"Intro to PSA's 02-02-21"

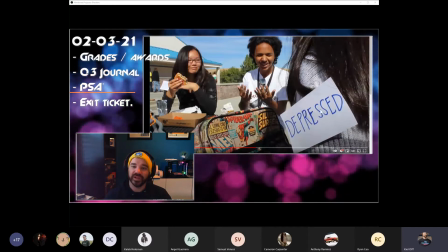1672s
First postcard doesn't really show up until the 30-second mark, or 25-second mark, we'll call it. And then the other thing I said is, how come everyone's like super sad?
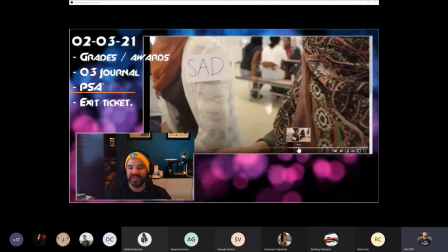1680s
There's only one happy postcard. How comes people's emotions can't just be like tired or like want to play a video game?
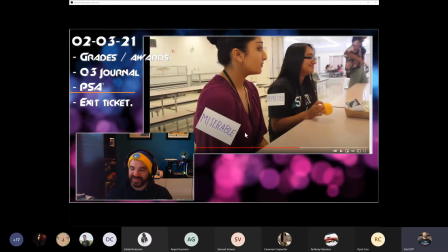1686s
Everyone has to be miserable and depressed. I was like, guys, like pump brakes a little bit.
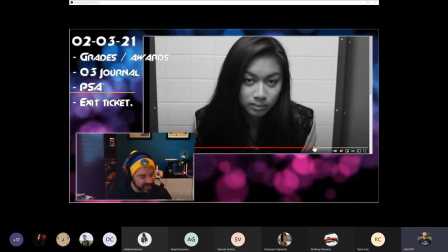1692s
But it's a great hook, right? If you saw that right in the beginning, if you saw people walking around with these note cards, you'd be like, what's going on here?
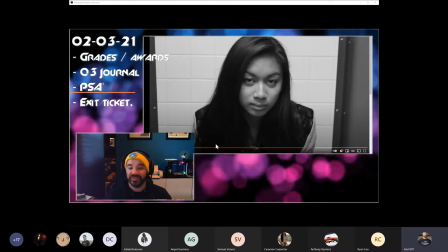1700s
I want to figure out what this is all about. And then to hit it with the great line of not everyone wears their emotions on their sleeve.
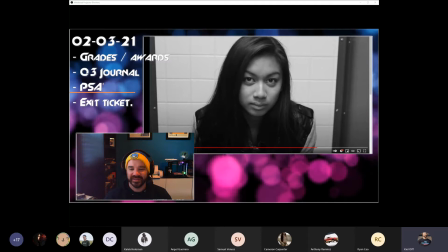1706s
The one thing that I told them they really messed up on is, let's see.
No one wears their emotions on their sleeve.
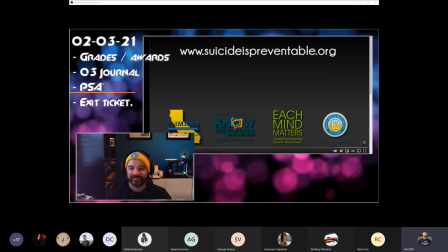1713s Know the signs. Go to www.suicideispreventable.
So it's www. But if you listen to the voiceover, www.suicide. she only says 2 W's, which I was like, okay.
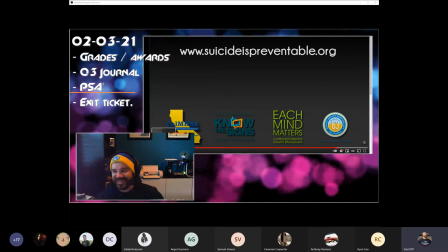1725s
So if you're going to do a voiceover on the end of your PSA, don't even say the W's. Just say suicideispreventable.org.
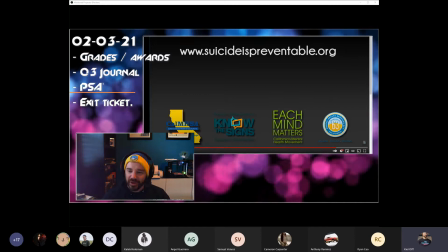1731s
That would probably work a lot better. Know the signs is the call to action here.
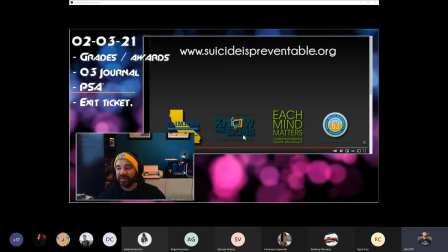1737s
I would probably go with like one page that just said know the signs,
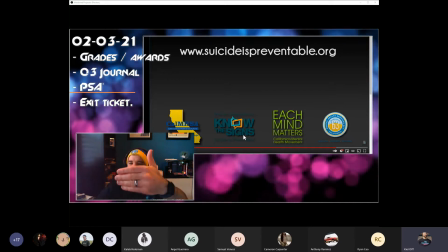1742s
and then lose that, and then come up with suicideispreventable.org.
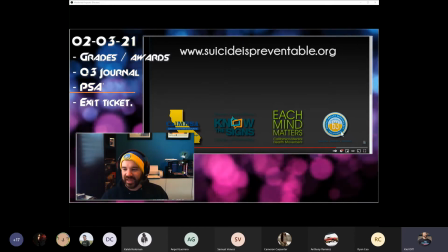1747s
The Cal MHSA and Mental Health Services Act 63, those are the logos.
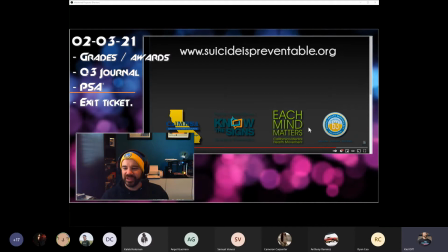1754s
I think the Each Mind Matters movement, but those are the three that really count, and I think they just wanted to cram the know the signs one in there.
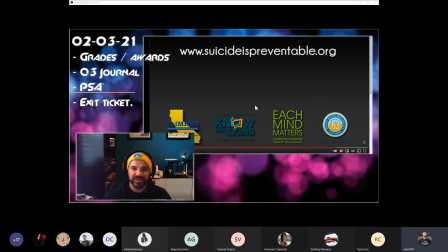1763s
But that's the call to action, is know the signs, right? Know what to look for.
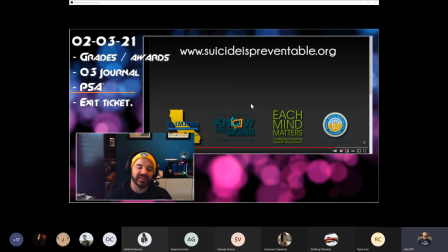1766s
If your friends start acting in this way, then they might be going through a tough time, and you can be more of a help to them.
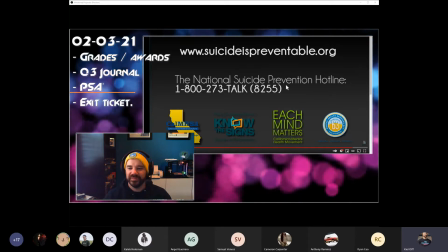1775s Suicideispreventable.org and take the time to learn what to do now so you're ready to be there.
You could maybe lose the National Suicide Prevention Hotline.
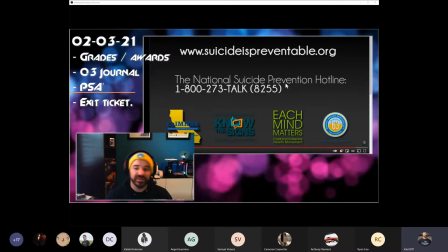1782s
It may have had to be in there for the rules of the contest. I don't exactly recall. But it's a pretty good.
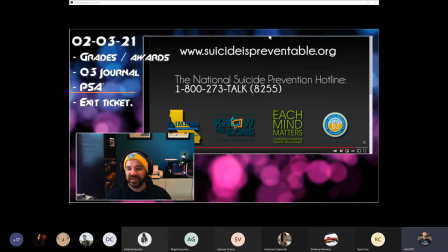1787s
I also like, what I do like is that they've got this kind of gray gradient. It's not just floating on black, right?
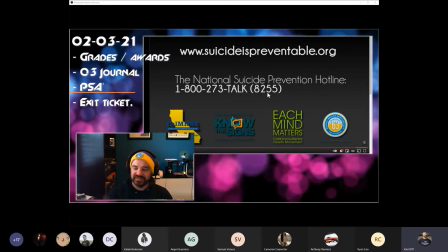1792s
It's kind of gray at the bottom and fades to black. Just those little tiny touches that only take you,
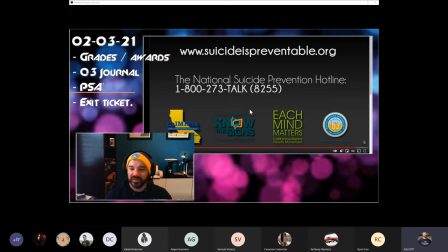1797s
10 seconds make a big difference in the grand scheme of things, in the way that your final page looks.
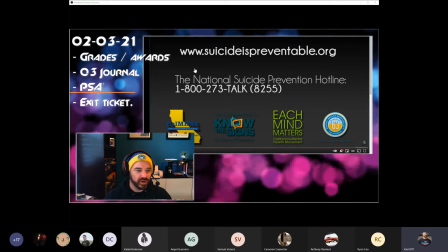1805s
And let's see here. Let's do one more from Deer Valley. This is a really short 30-second hitter.
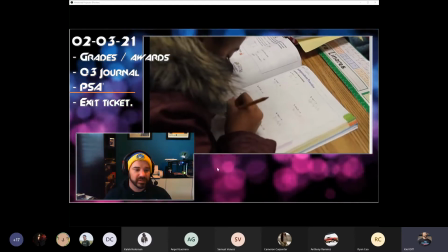1812s 80% of chronically absent kindergartners cannot read proficiently by the 3rd grade.
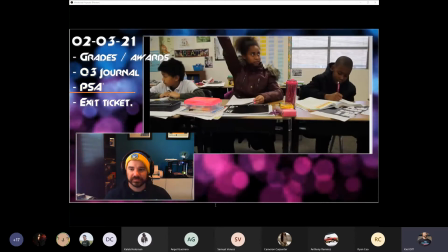1819s It takes 3 academic days to make up 1 day of missed school.
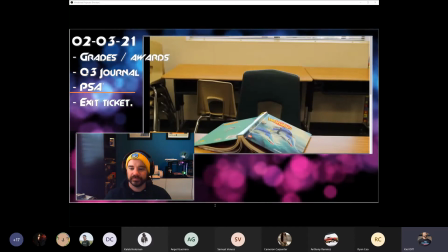1824s Being chronically illiterate in elementary school creates a habit that follows you throughout the rest of your life.
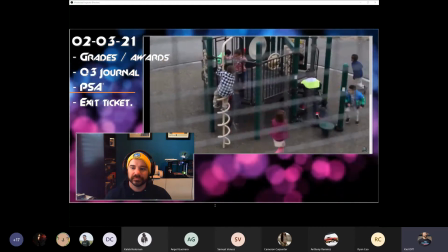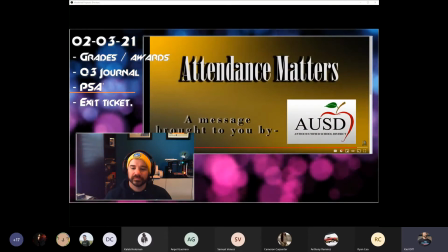1837s Your child's attendance matters.
All right, so this one's 30 seconds on the button because
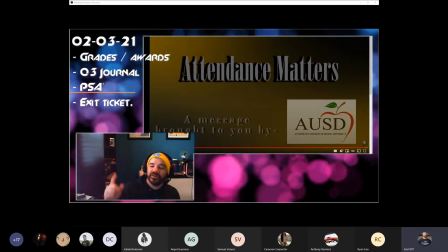1846s
the district bought ad time at the movie theater for before the movies air, and right,
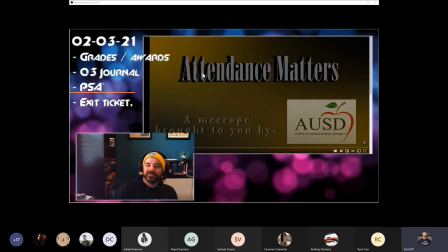1853s
those are in 30-second increments, and so we had to make this 30 seconds on the button.
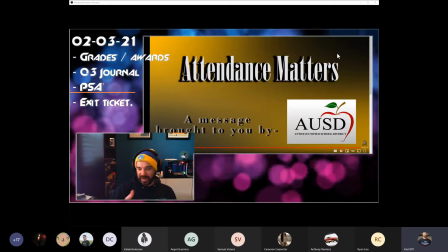1858s
You see our final page here. It kind of has this gold and black gradient going on, so that it isn't just floating on black.
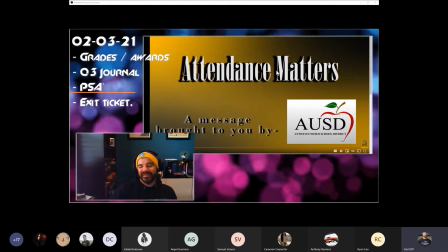1867s
We've got the logo of the agency who paid for the spot, the AUSD. Attendance matters isn't really the greatest call to action, right? You would need something like take your kid to school, stop being such a slacker or something like that, or you're going to get blown up on a beach one day.
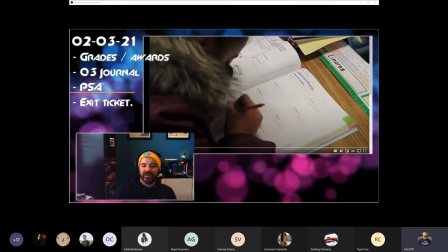1883s
I don't know. The hook right away, though, right? The hook, you kind of almost have two.
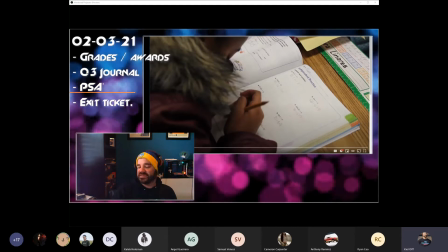1889s
The fact that they have the little kids reading the statistics is really nice. I always like that.
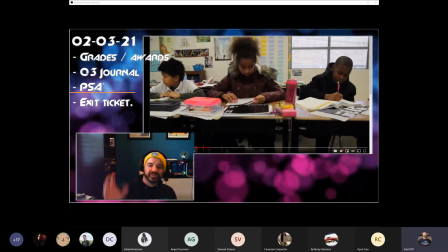1894s
And then right here is shot number 2. This girl gone, right?
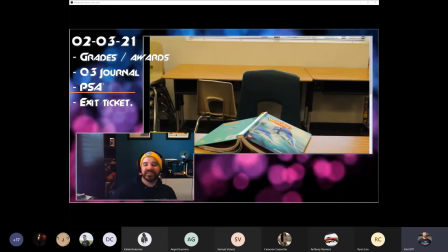1899s
And it's kind of this idea that the kids are missing from school, right? And then his book falls because he's not holding it up, or they're playing ball and then he's gone, right?
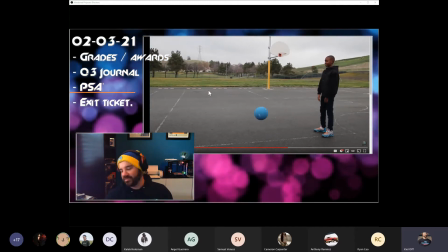1908s
So they've got the 3 instances of the pop cuts. So the people are the kids are disappearing, like they're absent from school.
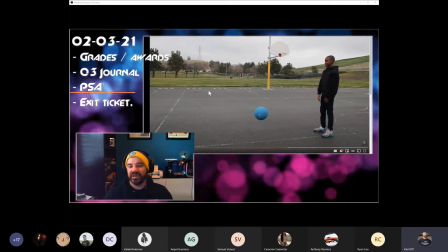1914s
So I think it's got a nice hook that grabs people pretty instantly.
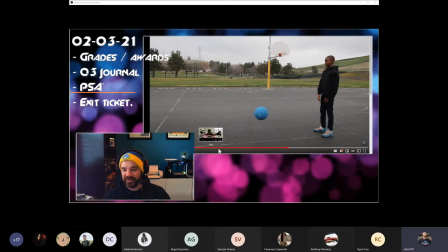1920s
Happens pretty early in the video.